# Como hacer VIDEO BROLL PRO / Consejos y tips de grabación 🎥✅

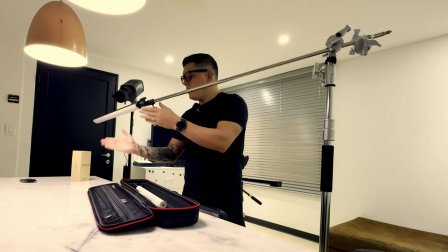[4:04]
Aquí la direcciono un poco nada más para el producto que va a estar por acá.
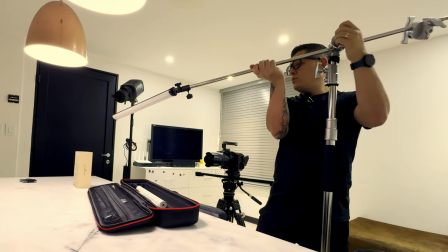[4:11]
Entonces vamos a correrla para acá, la luz. Básicamente ese es el set, ya la configuración de luz.
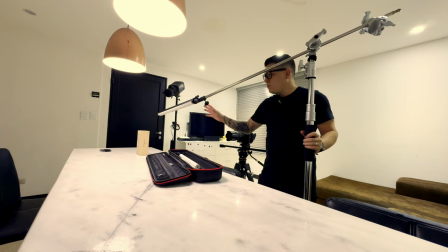[4:20]
Es muy básica, ¿verdad? Entonces una barra de luz acá, tengo el spotlight por aquel lado para poder crear las texturas con el fondo, y eso es lo que me toca ahora.
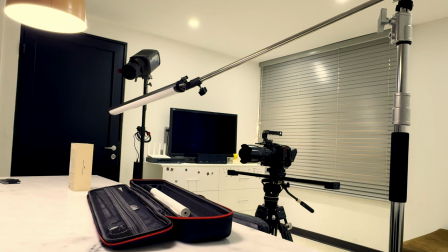[4:29]
Voy a traer el fondo para que vean cómo lo monto. Muy bien, este es el fondo que les había dicho.
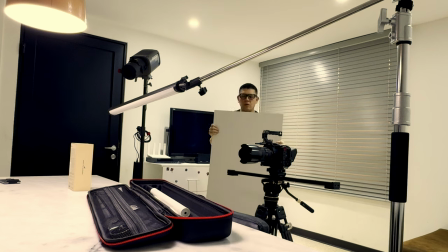[4:35]
Es un fondo como de maderilla, es una maderilla muy delgadita, que la voy a colocar de este lado,
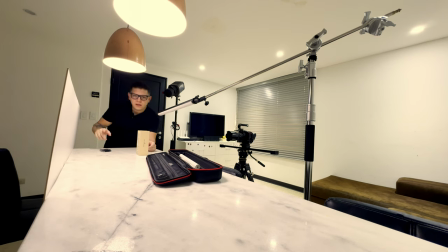[4:45]
pero tengo que subir esto un poco. Entonces voy a traer un par de cositas para subirla y dejarla lista para poder montarle el color,
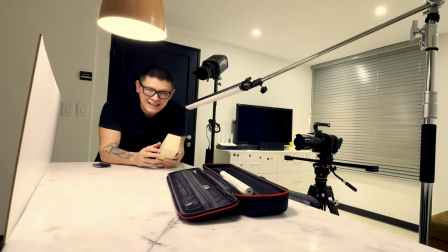[4:55]
que en este caso va a ser un color lila, Entonces, quiero hacerlo lila porque el teléfono es lila. Entonces, quiero crear algo ahí bonito para eso. Y acá está.
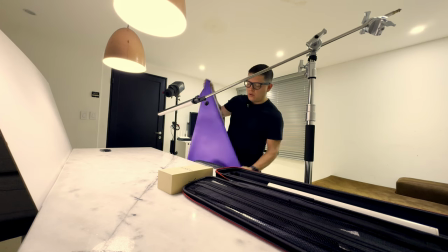[5:08]
Es muy básico. Es el colorcito como morado o lila, como quieran verlo.
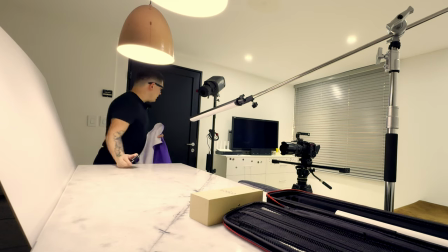[5:14]
Pero es muy básico. Lo pongo de esta manera. Voy a poner esto por acá.
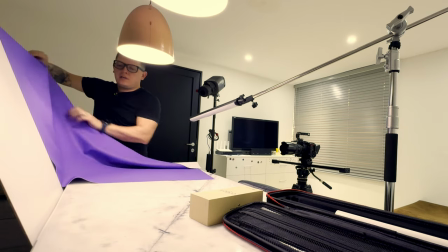[5:25]
Esto lo pongo acá arriba para poder darle una perspectiva interesante también.
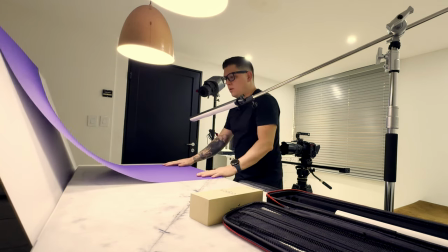[5:33]
Entonces lo coloco por acá y ya tengo un fondo o un sinfín pequeñito,
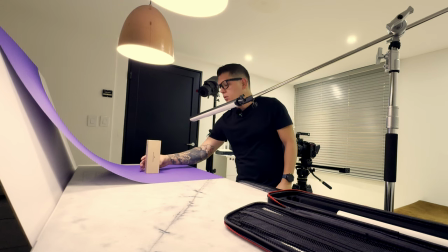[5:41]
porque obviamente es un dispositivo pequeño, entonces me cabe perfecto para poder hacer tomas de este dispositivo.
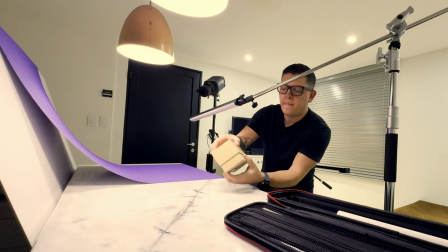[5:49]
Que bueno, véanlo acá. Voy a sacarle un toque para que lo vean. Este es el dispositivo.
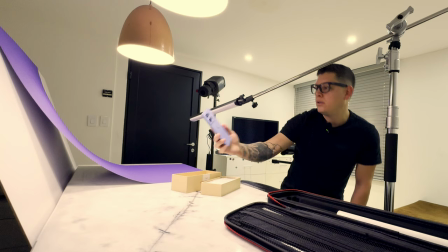[5:58]
Muy lindo, en realidad, bastante bonito. Y yo creo que va bastante bien con este color.
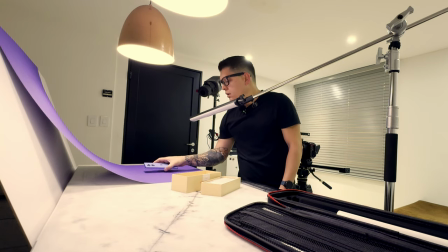[6:04]
Se ve bastante bonito. Ahorita les voy a enseñar alguna tomita.
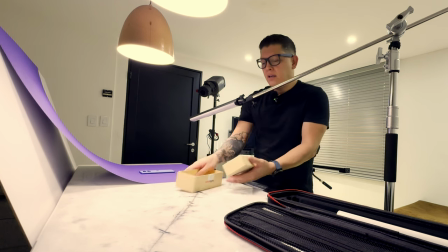[6:08]
Pero básicamente eso es lo que utilizo para este setup.
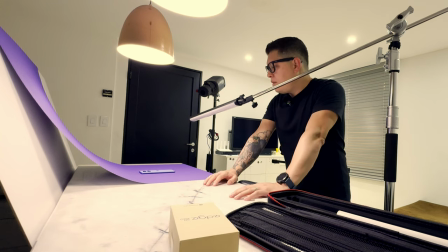[6:15]
Este setup de iluminación básica. Súper, súper básica.
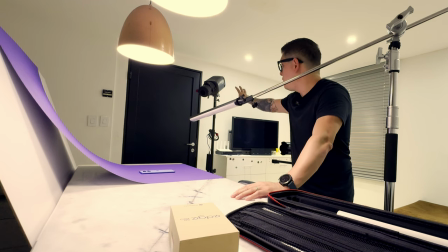[6:19]
Imagínense, solo estoy utilizando. Lo más raro es esta parte, que es el spotlight. Eso es lo más extraño, pero una barrita de luz y listo. Ok, muy bien.
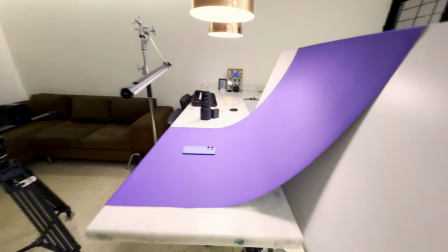[6:30]
Básicamente aquí está el teléfono, aquí está el fondo, ya tenemos las luces, la cámara, como bien les dije,
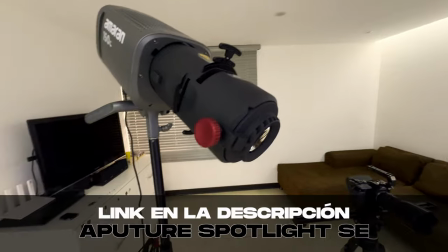[6:39]
la luz Amaran 150C con su spotlight y sus gobos, que los tengo por este lado.
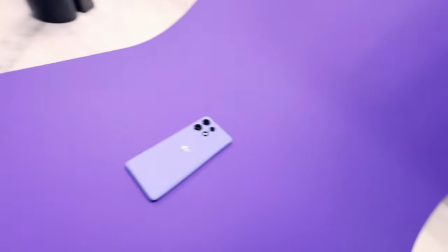[6:48]
Aquí les voy a enseñar. Aquí tengo los gobitos, que vamos a ver cuál escogemos.
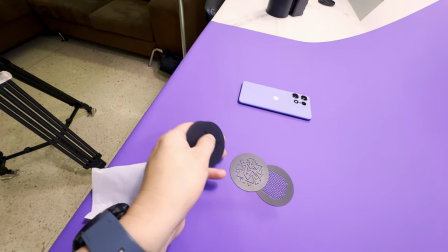[6:53]
Pero aquí tengo una variedad de gobos, como pueden ver. Muy interesantes, muy chivas.
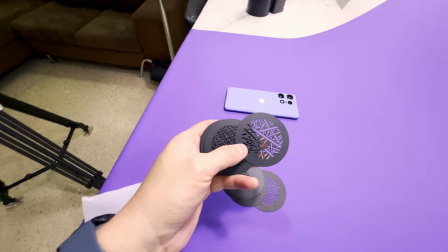[7:02]
Y podemos darle texturas a nuestro producto.
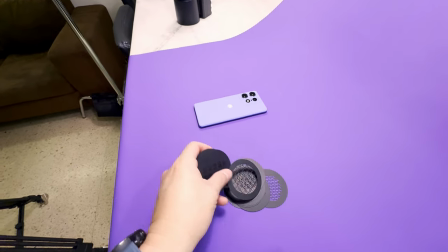[7:08]
En la parte de atrás es donde me gusta colocarlo. Aquí vamos a ver cuál escogemos.
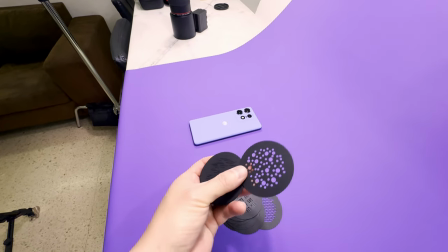[7:15]
Para este me suena este, tal vez.
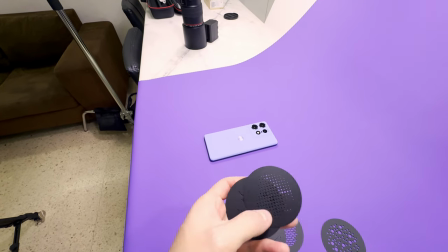[7:19]
O estas rayitas ya las había utilizado, o inclusive este otro.
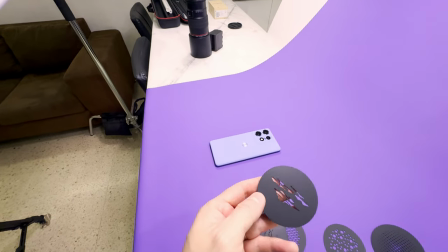[7:24]
Vamos a ver cómo se ve. Este no. Yo creo que es alguno de estos dos el que voy a utilizar.
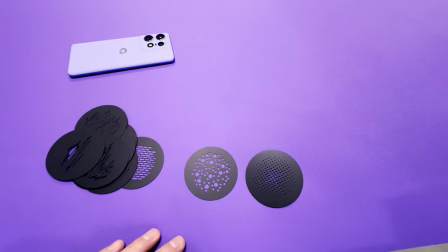[7:31]
Entonces vamos a ver, vamos a encender las luces y el spotlight.
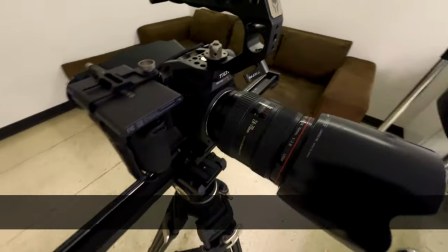[7:36]
Ah, bueno, importante, el que estoy usando aquí, el lente, es este, el 2470 de Canon.
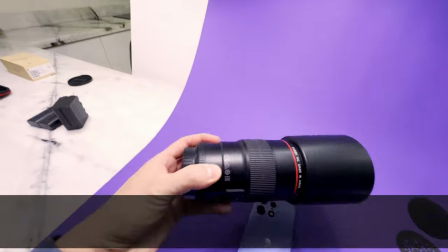[7:45]
Y también para tomas más cercanas utilizo el 100 milímetros de Canon, para que lo tomen en cuenta.
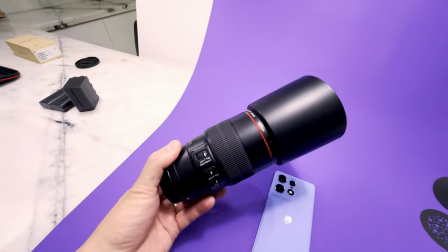[7:53]
Obviamente son lentes bastante, bastante caros, pero esta inversión la hice hace muchos años.
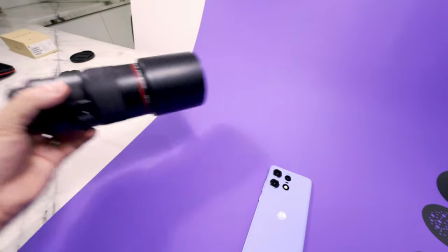[8:01]
Entonces, por dicha, tengo estos lentes que han sido, la verdad, una salvadota.